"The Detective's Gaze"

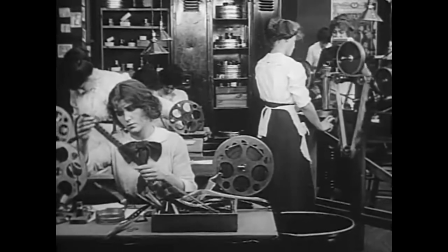[4:06]
A detective's attention to a particular detail could be simulated by means of a close-up.
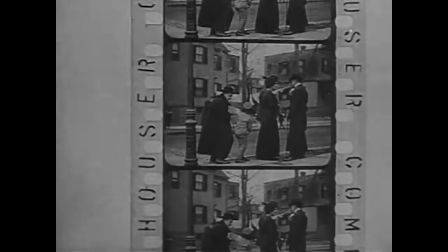[4:11]
This draws the viewer's attention to what the detective is observing, but then once we see it, we just see it,
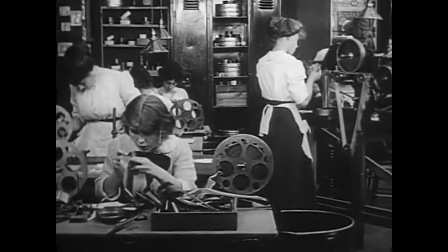[4:17]
presented as a straightforward photographic image.
What have you found, Holmes? Footprints?
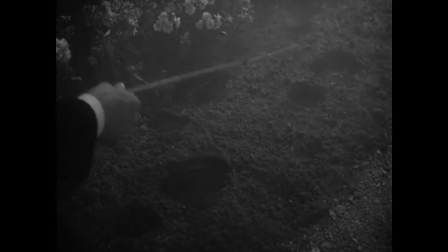[4:23] Yes.
Over the course of decades, new approaches to interiority in detective films emerged.
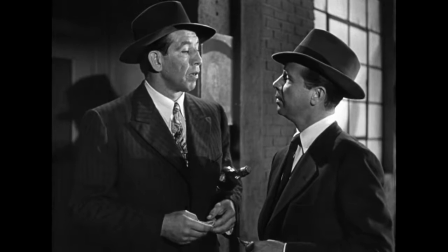[4:28]
In the 1940s, Hollywood's film noir adaptations of hard-boiled detective novels by Raymond Chandler, Dashiell Hammett,
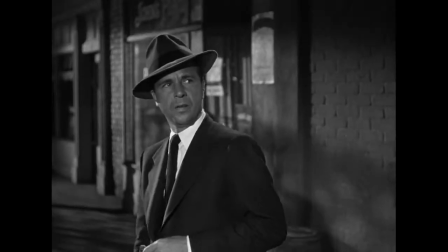[4:35]
and Mickey Spillane often featured voiceover narration, with detectives filling the movie's soundtrack with delicious purple prose.
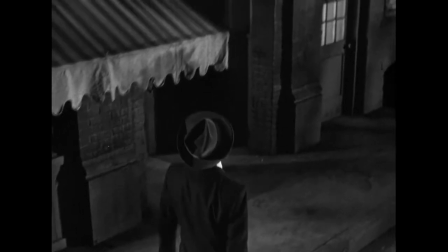[4:42] Mike Florian ran the joint until 1939. He died in 1940 in the middle of a glass of beer.
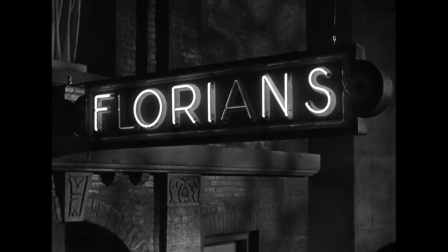[4:47] His wife Jessie finished it for him.
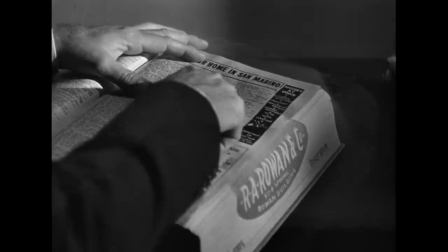[4:49]
The function of this narration was usually to provide a window into these detectives' cynical worldviews, as a way of establishing mood and tone.
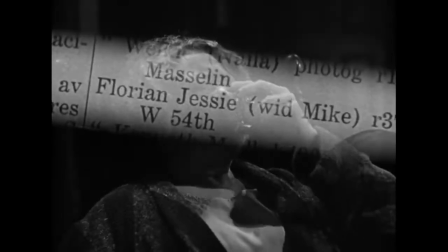[4:58] She was a charming, middle-aged lady with a face like a bucket of mud.
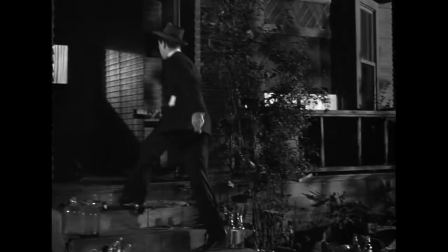[5:02]
But every now and then they'd explain the significance of a clue as well, giving viewers insight they would otherwise lack.
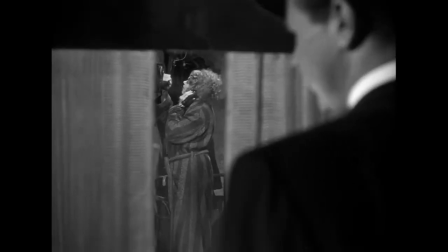[5:08] Suddenly, she wasn't drunk anymore. Her hand was steady and she was cool.
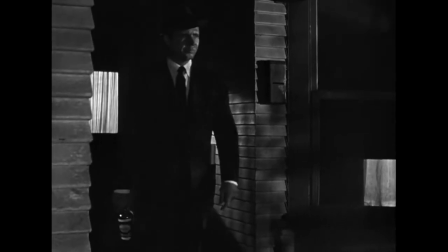[5:15] Like somebody making funeral arrangements for a murder. Not yet committed.
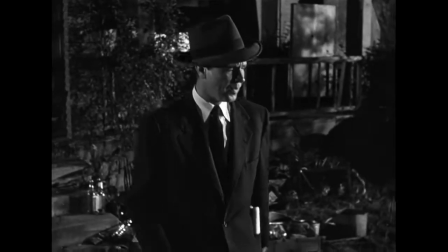[5:20]
In the 1960s, you start to see bolder uses of cinematic visuals to communicate subjective understandings of clues,
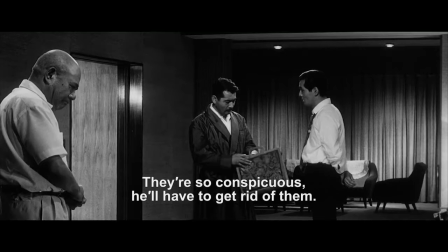[5:27]
particularly on the part of international directors whose work straddled the line between genre cinema and art cinema.
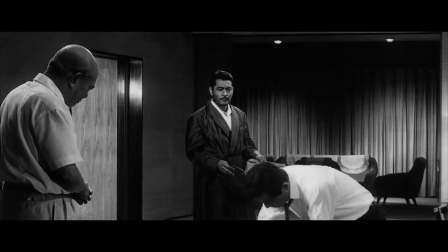[5:34]
In Kurosawa Akira's High and Low, law enforcement personnel hide a special heat-release dye,
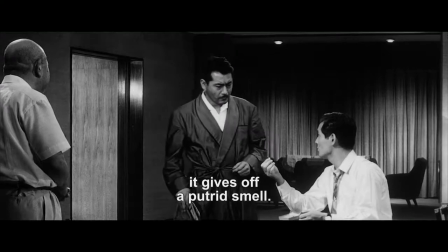[5:40]
the fabric of an attaché case being handed off to a kidnapper.
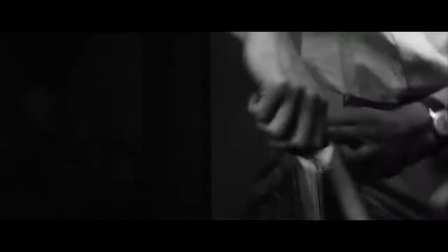[5:48]
When the kidnapper incinerates the case after collecting the money, a plume of colored smoke announces his location to law enforcement.
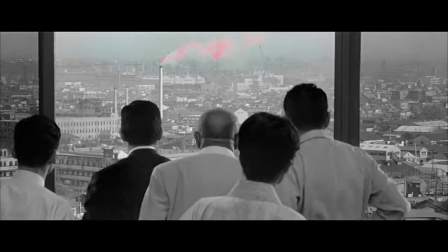[5:55]
And the film, which has been entirely black and white until now, announces the importance of this clue by introducing a dash of color.
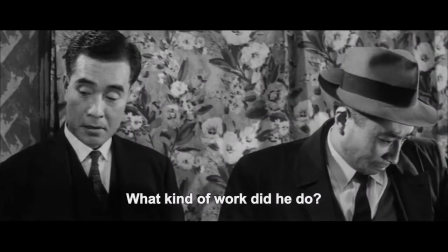[6:04]
Suzuki Saijun uses a similar technique in Youth of the Beast,
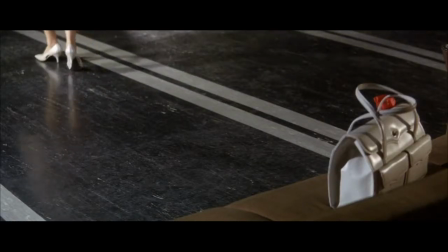[6:08]
calling attention to the narrative importance of flowers in this crime saga by selectively coloring them.
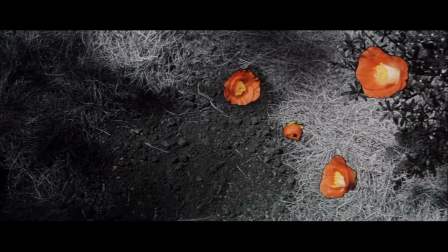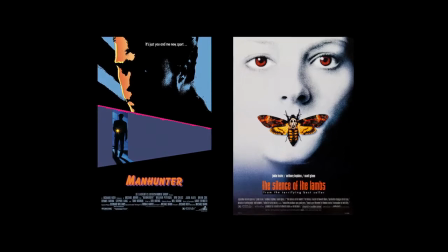[6:21]
By the 1990s, visual depictions of detectives' interiority were growing even more experimental.
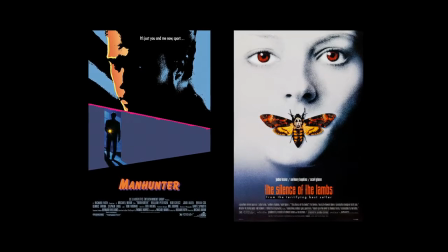[6:27]
Two successful adaptations of Thomas Harris novels,
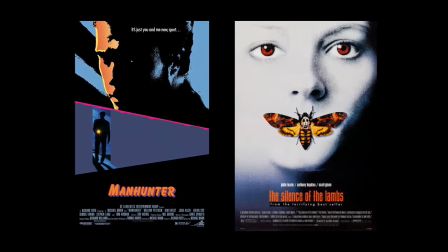[6:30]
1986's Manhunter and 1991's Silence of the Lambs, launched the figure of the FBI profiler into the public imagination.
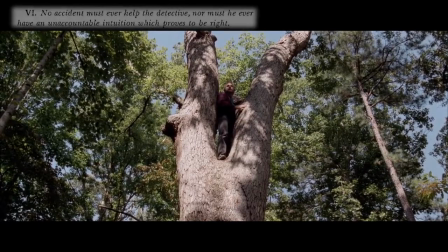[6:39]
Traditional detective narratives had long had norms in place against detectives having unencountable intuition or supernatural abilities.
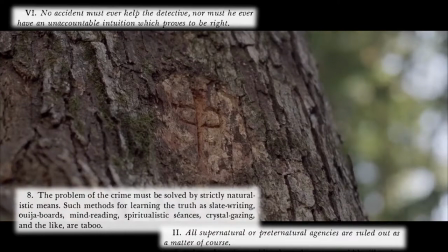[6:47]
But criminal profiling was such a slippery concept that it effectively wrote a blank check,
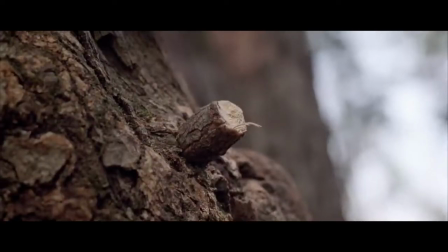[6:53]
opening the gates to detective figures who stopped just short of being psychic.
You used a cutting tool on the branch so that you could see.
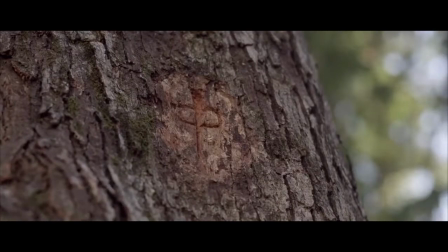[7:00] Then you passed the time whittling and dreaming.
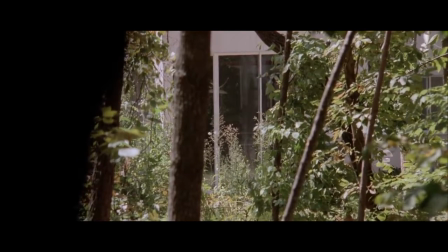[7:07] When night came, you saw them pass by their bright windows.
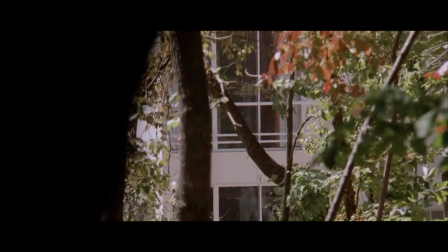[7:12] And you watched the shades go down. You saw the lights go out one by one.
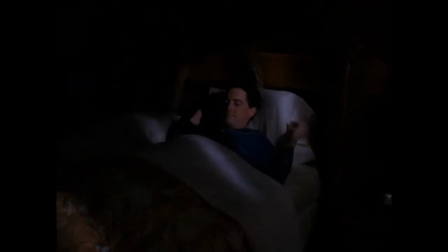[7:19]
In Twin Peaks, Agent Dale Cooper gained inspiration on the Laura Palmer case by consulting his dreams.
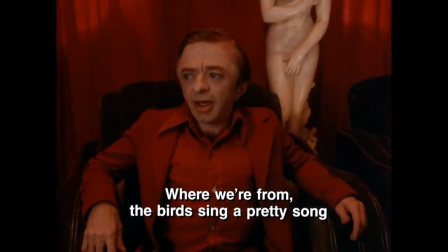[7:25] Where we're from, the birds sing a freshly song.
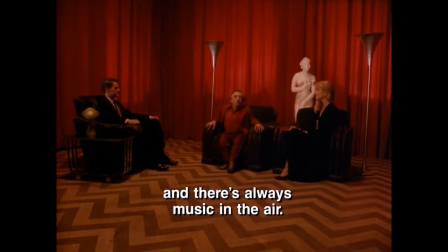[7:33] And there's always music in the air.
Twin Peaks wasn't long for network TV screens, but a few years later,
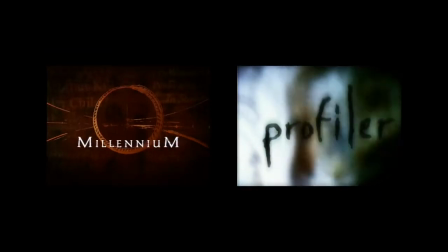[7:42]
Frank Black and Sam Waters made their debuts on Fox and NBC, respectively.
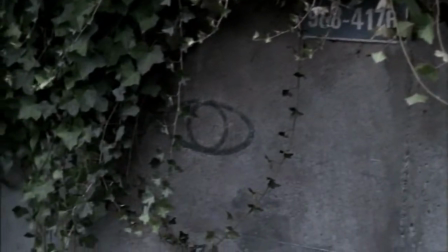[7:47]
Both profilers solved weekly crimes with the help of flashily edited visions.
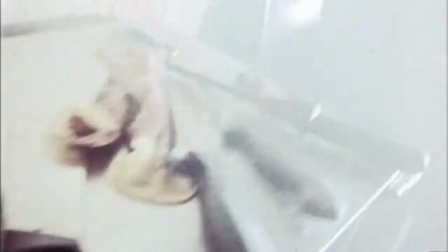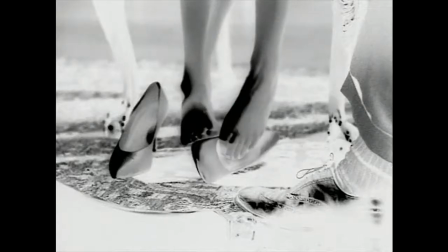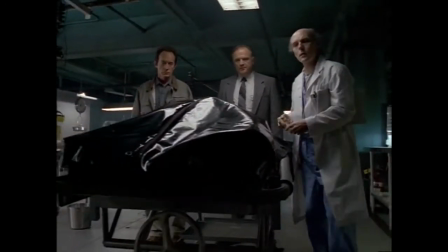[8:04]
Visions that proved especially valuable when examining crime scenes or bodies.